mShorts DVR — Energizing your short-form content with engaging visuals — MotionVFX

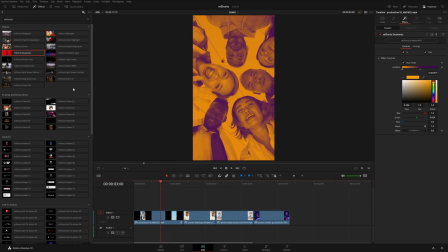3:06 That could be kind of a on brand color scheme for you. and let me actually come down to the typography section yeah so these kind of effects work really well when you want to add something like one of these typography effects on top of the footage just kind of a nice way to
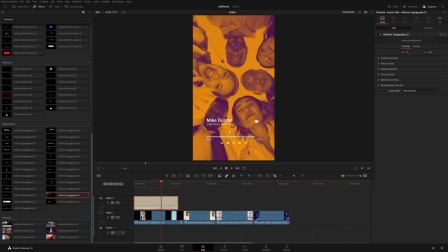3:23 break up the contrast without just you know adding a simple blur or something like that and of course with this one we can change the artist and the song even the duration of the length of the song and of course this play bar will update depending on how long we stretch this out
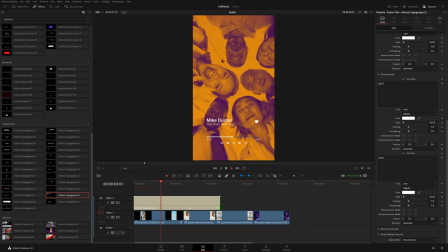3:41 so you can see now it will kind of go a little bit slower there if we trim this back then it will play back a little bit
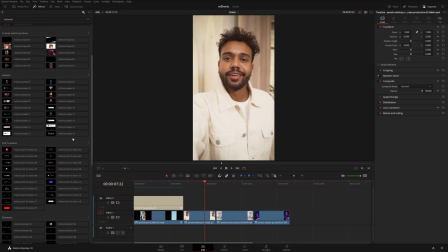3:49 faster we also have 18 different avatars to choose from these I'll give you a drop zone where you can add a photo or a logo so
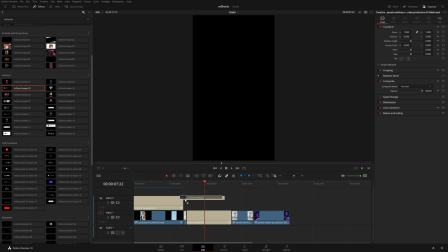3:57 for example I'm gonna grab number three and just put it right on top of this shot here
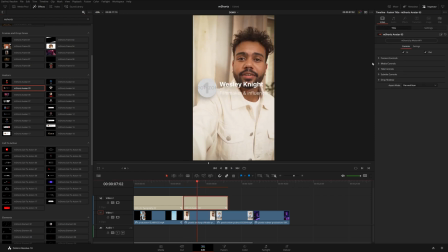4:02 and you see this has a drop zone area so over here in the inspector under the
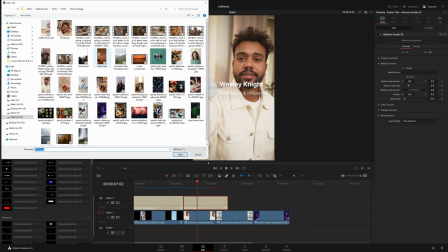4:07 media controls we can browse for a custom image and
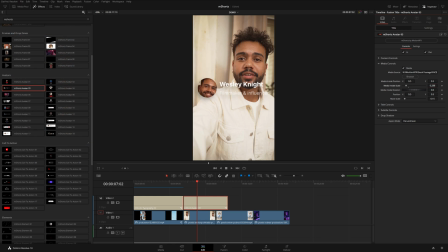4:12 of course we can resize and reposition to fit inside our mask we can also edit the text and change the color of the text in this case maybe we'd want to choose something black to kind of create more contrast because he's already wearing you know like a white shirt there and then under content controls,
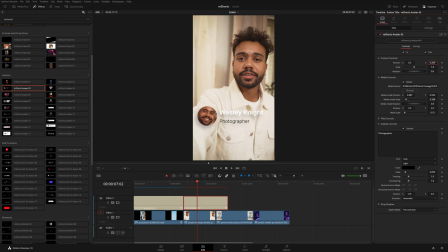4:31 as always, we have general size and position. So this would be a good opportunity to show the gradient light effect that I was talking about. So if I drag this right on to the clip itself, you can see it creates this gradient there that kind of helps separate our title. But if you actually click on the effect and come up to the effects tab in the inspector, you can see these in and out checkboxes. This indicates that there are actually supposed to be animations in the beginning and the end of our effect here but we're not seeing any animations because we've already trimmed this clip here.
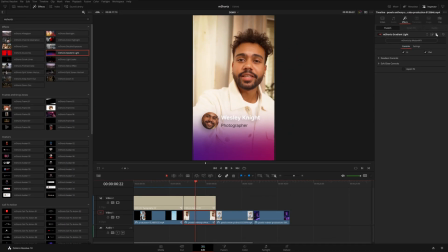5:08 One way that you could restore the in and out animations is instead of applying the effect directly to the clip itself I'm going to move
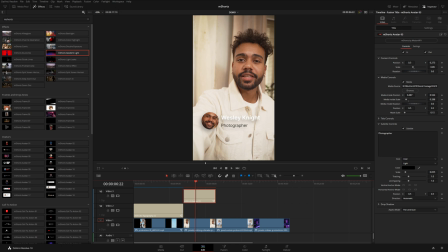5:16 this avatar up to the next video track above and then I'm just going to apply the effect over an adjustment clip instead. So if I bring this adjustment clip right in between and then let's go back to M shorts.
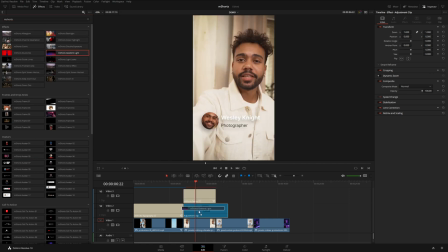5:31 Now if I grab my gradient light and apply it to my adjustment clip, we actually see the in and out animation on our gradient.
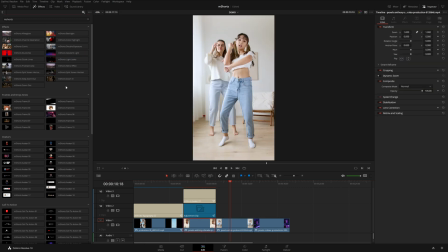5:39 Probably one of my favorite effects that we have included with M shorts is this guidelines effect right here.
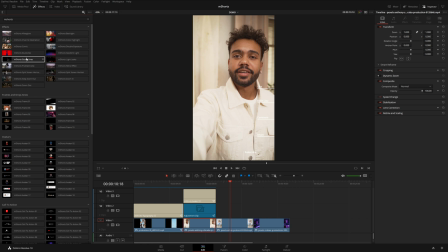5:45 Now this one's more of a utility to make sure that you don't have anything competing with some of the UI elements on different social media platforms.
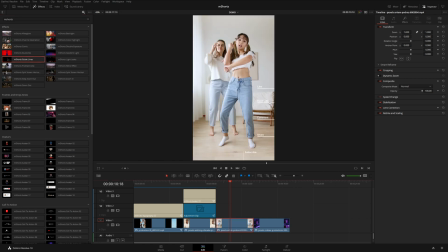5:53 So if I apply this to a clip, we can see we've got our UI overlays And over here, there's actually a couple of presets. We have YouTube Shorts, Instagram, and TikTok. Just be sure to delete the effect when you're actually done and ready to render unless you want these on there for some reason, but they're really just more of a visual aid.
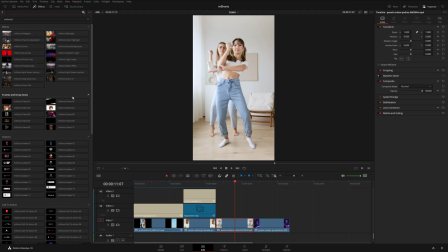6:13 Okay, so moving on from that, we also have 10 different frame effects. They kind of just put your footage inside of different shapes and add different kind of elements on top of your clip here. So for example,
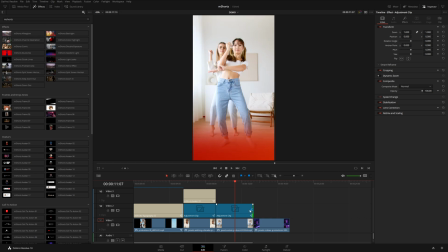6:25 Let me actually copy this adjustment clip over to the following clip and I will just delete the gradient light and I'm going to use frame number two.
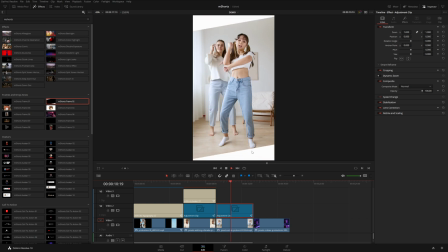6:34 You can see this one kind of just animates these diagonal letterbox shapes on the top and bottom. And I think this would work nice with maybe let's use a call to action. Let's try number 15. I'm just going to put that right on top.
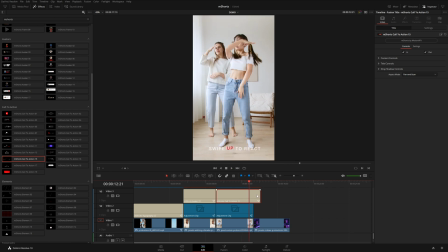6:49 Now and kind of has a fun little bouncy swipe up to react animation to kind of encourage your audience to react to your video.
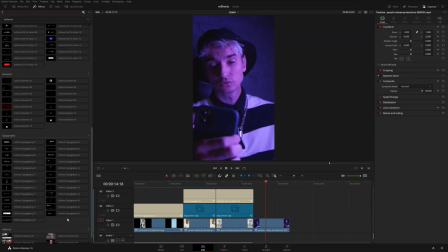6:57 Now, one thing I really like doing with this pack is combining some of our typography with these elements. So for example, if I grab number 25, you know, he's wearing this hat kind of maybe looks like it could be a sale for a merch item or something. And this one kind of has this banner that comes across.